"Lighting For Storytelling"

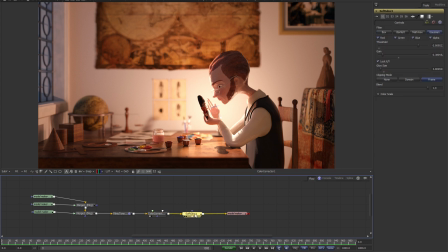[77:55]
And then finally after that, I've added a tiny little bit of glow to the render,
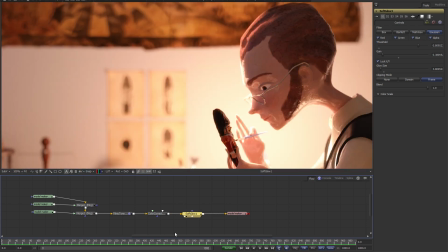[78:00]
so that'll be much easier to see if I zoom in to 100%. You just temporarily disable the glow and then re-enable it.
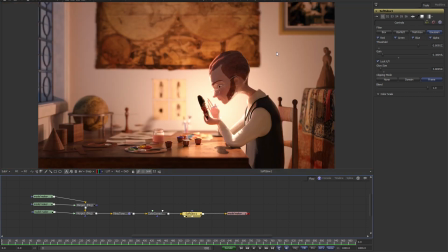[78:08]
And you can see it's very, very subtle. And again, this goes back to the idea of naturalism versus stylization. If you want to do something that really is photorealistic, which basically is to reproduce the effects of a physical camera,
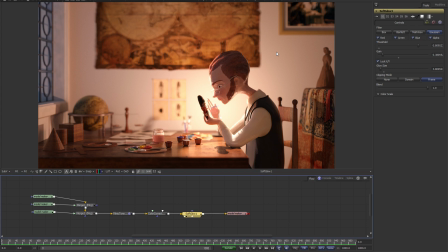[78:24]
then you're going to need to add a little bit of glow or bloom or glare to your renders, because physical lenses are always going to have a little bit of blooming in the brightest highlights. But of course, just as with saturation, there's a balance between naturalism and stylization,
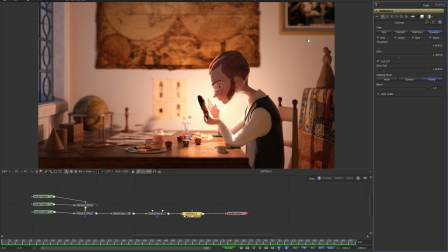[78:43]
so a subtle amount of glow is going to create something naturalistic, and a heavier, stronger amount is going to create something more stylized. So as always, it's up to you to exercise your judgment and decide on what level of naturalism or stylization you might want.
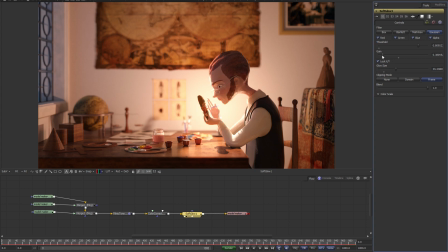[78:59]
For example, I could increase the amount of glow in this render and achieve a much more sort of dreamlike result, but I think it doesn't really suit the story that I'm trying to tell here. I prefer a more naturalistic result, which is why I've gone for something a little bit more subtle. So
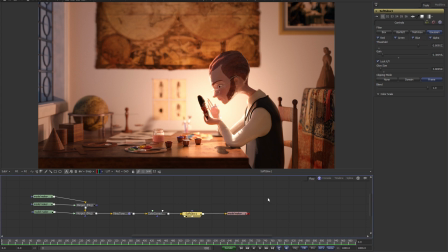[79:16]
I hope this very short demonstration of Fusion has shown you that using a nodal compositor will allow you to do your grading much more quickly than if you're using Photoshop, simply because if you're trying to use HDR files in Photoshop, you have to jump through hoops to work around the limitations of not having the
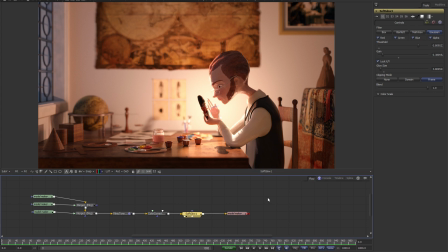[79:33]
whole Photoshop toolset available to you when you're working in 32-bit. And generally, a nodal compositor such as Nuke or Fusion is also going to give you much finer control over your colors, your contrast, and your grading. So this concludes this guide to lighting for storytelling.
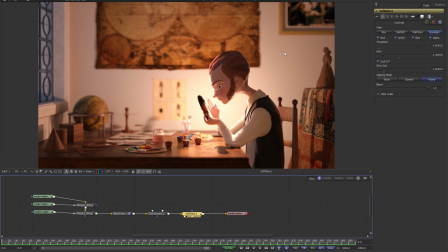[79:50]
I hope you found the tutorial interesting and informative, and I strongly encourage you to play around with all the assets that I've included, the 3D scenes, and also all of the compositing scenes, and to see if you can create your own versions of these scenes with their own moods and their own looks.
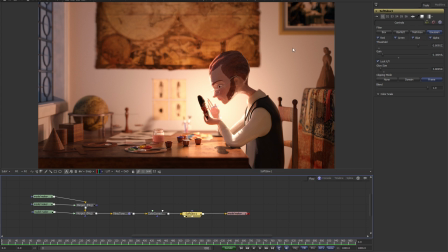[80:08]
So thank you very much for watching, and I hope to see you again next time.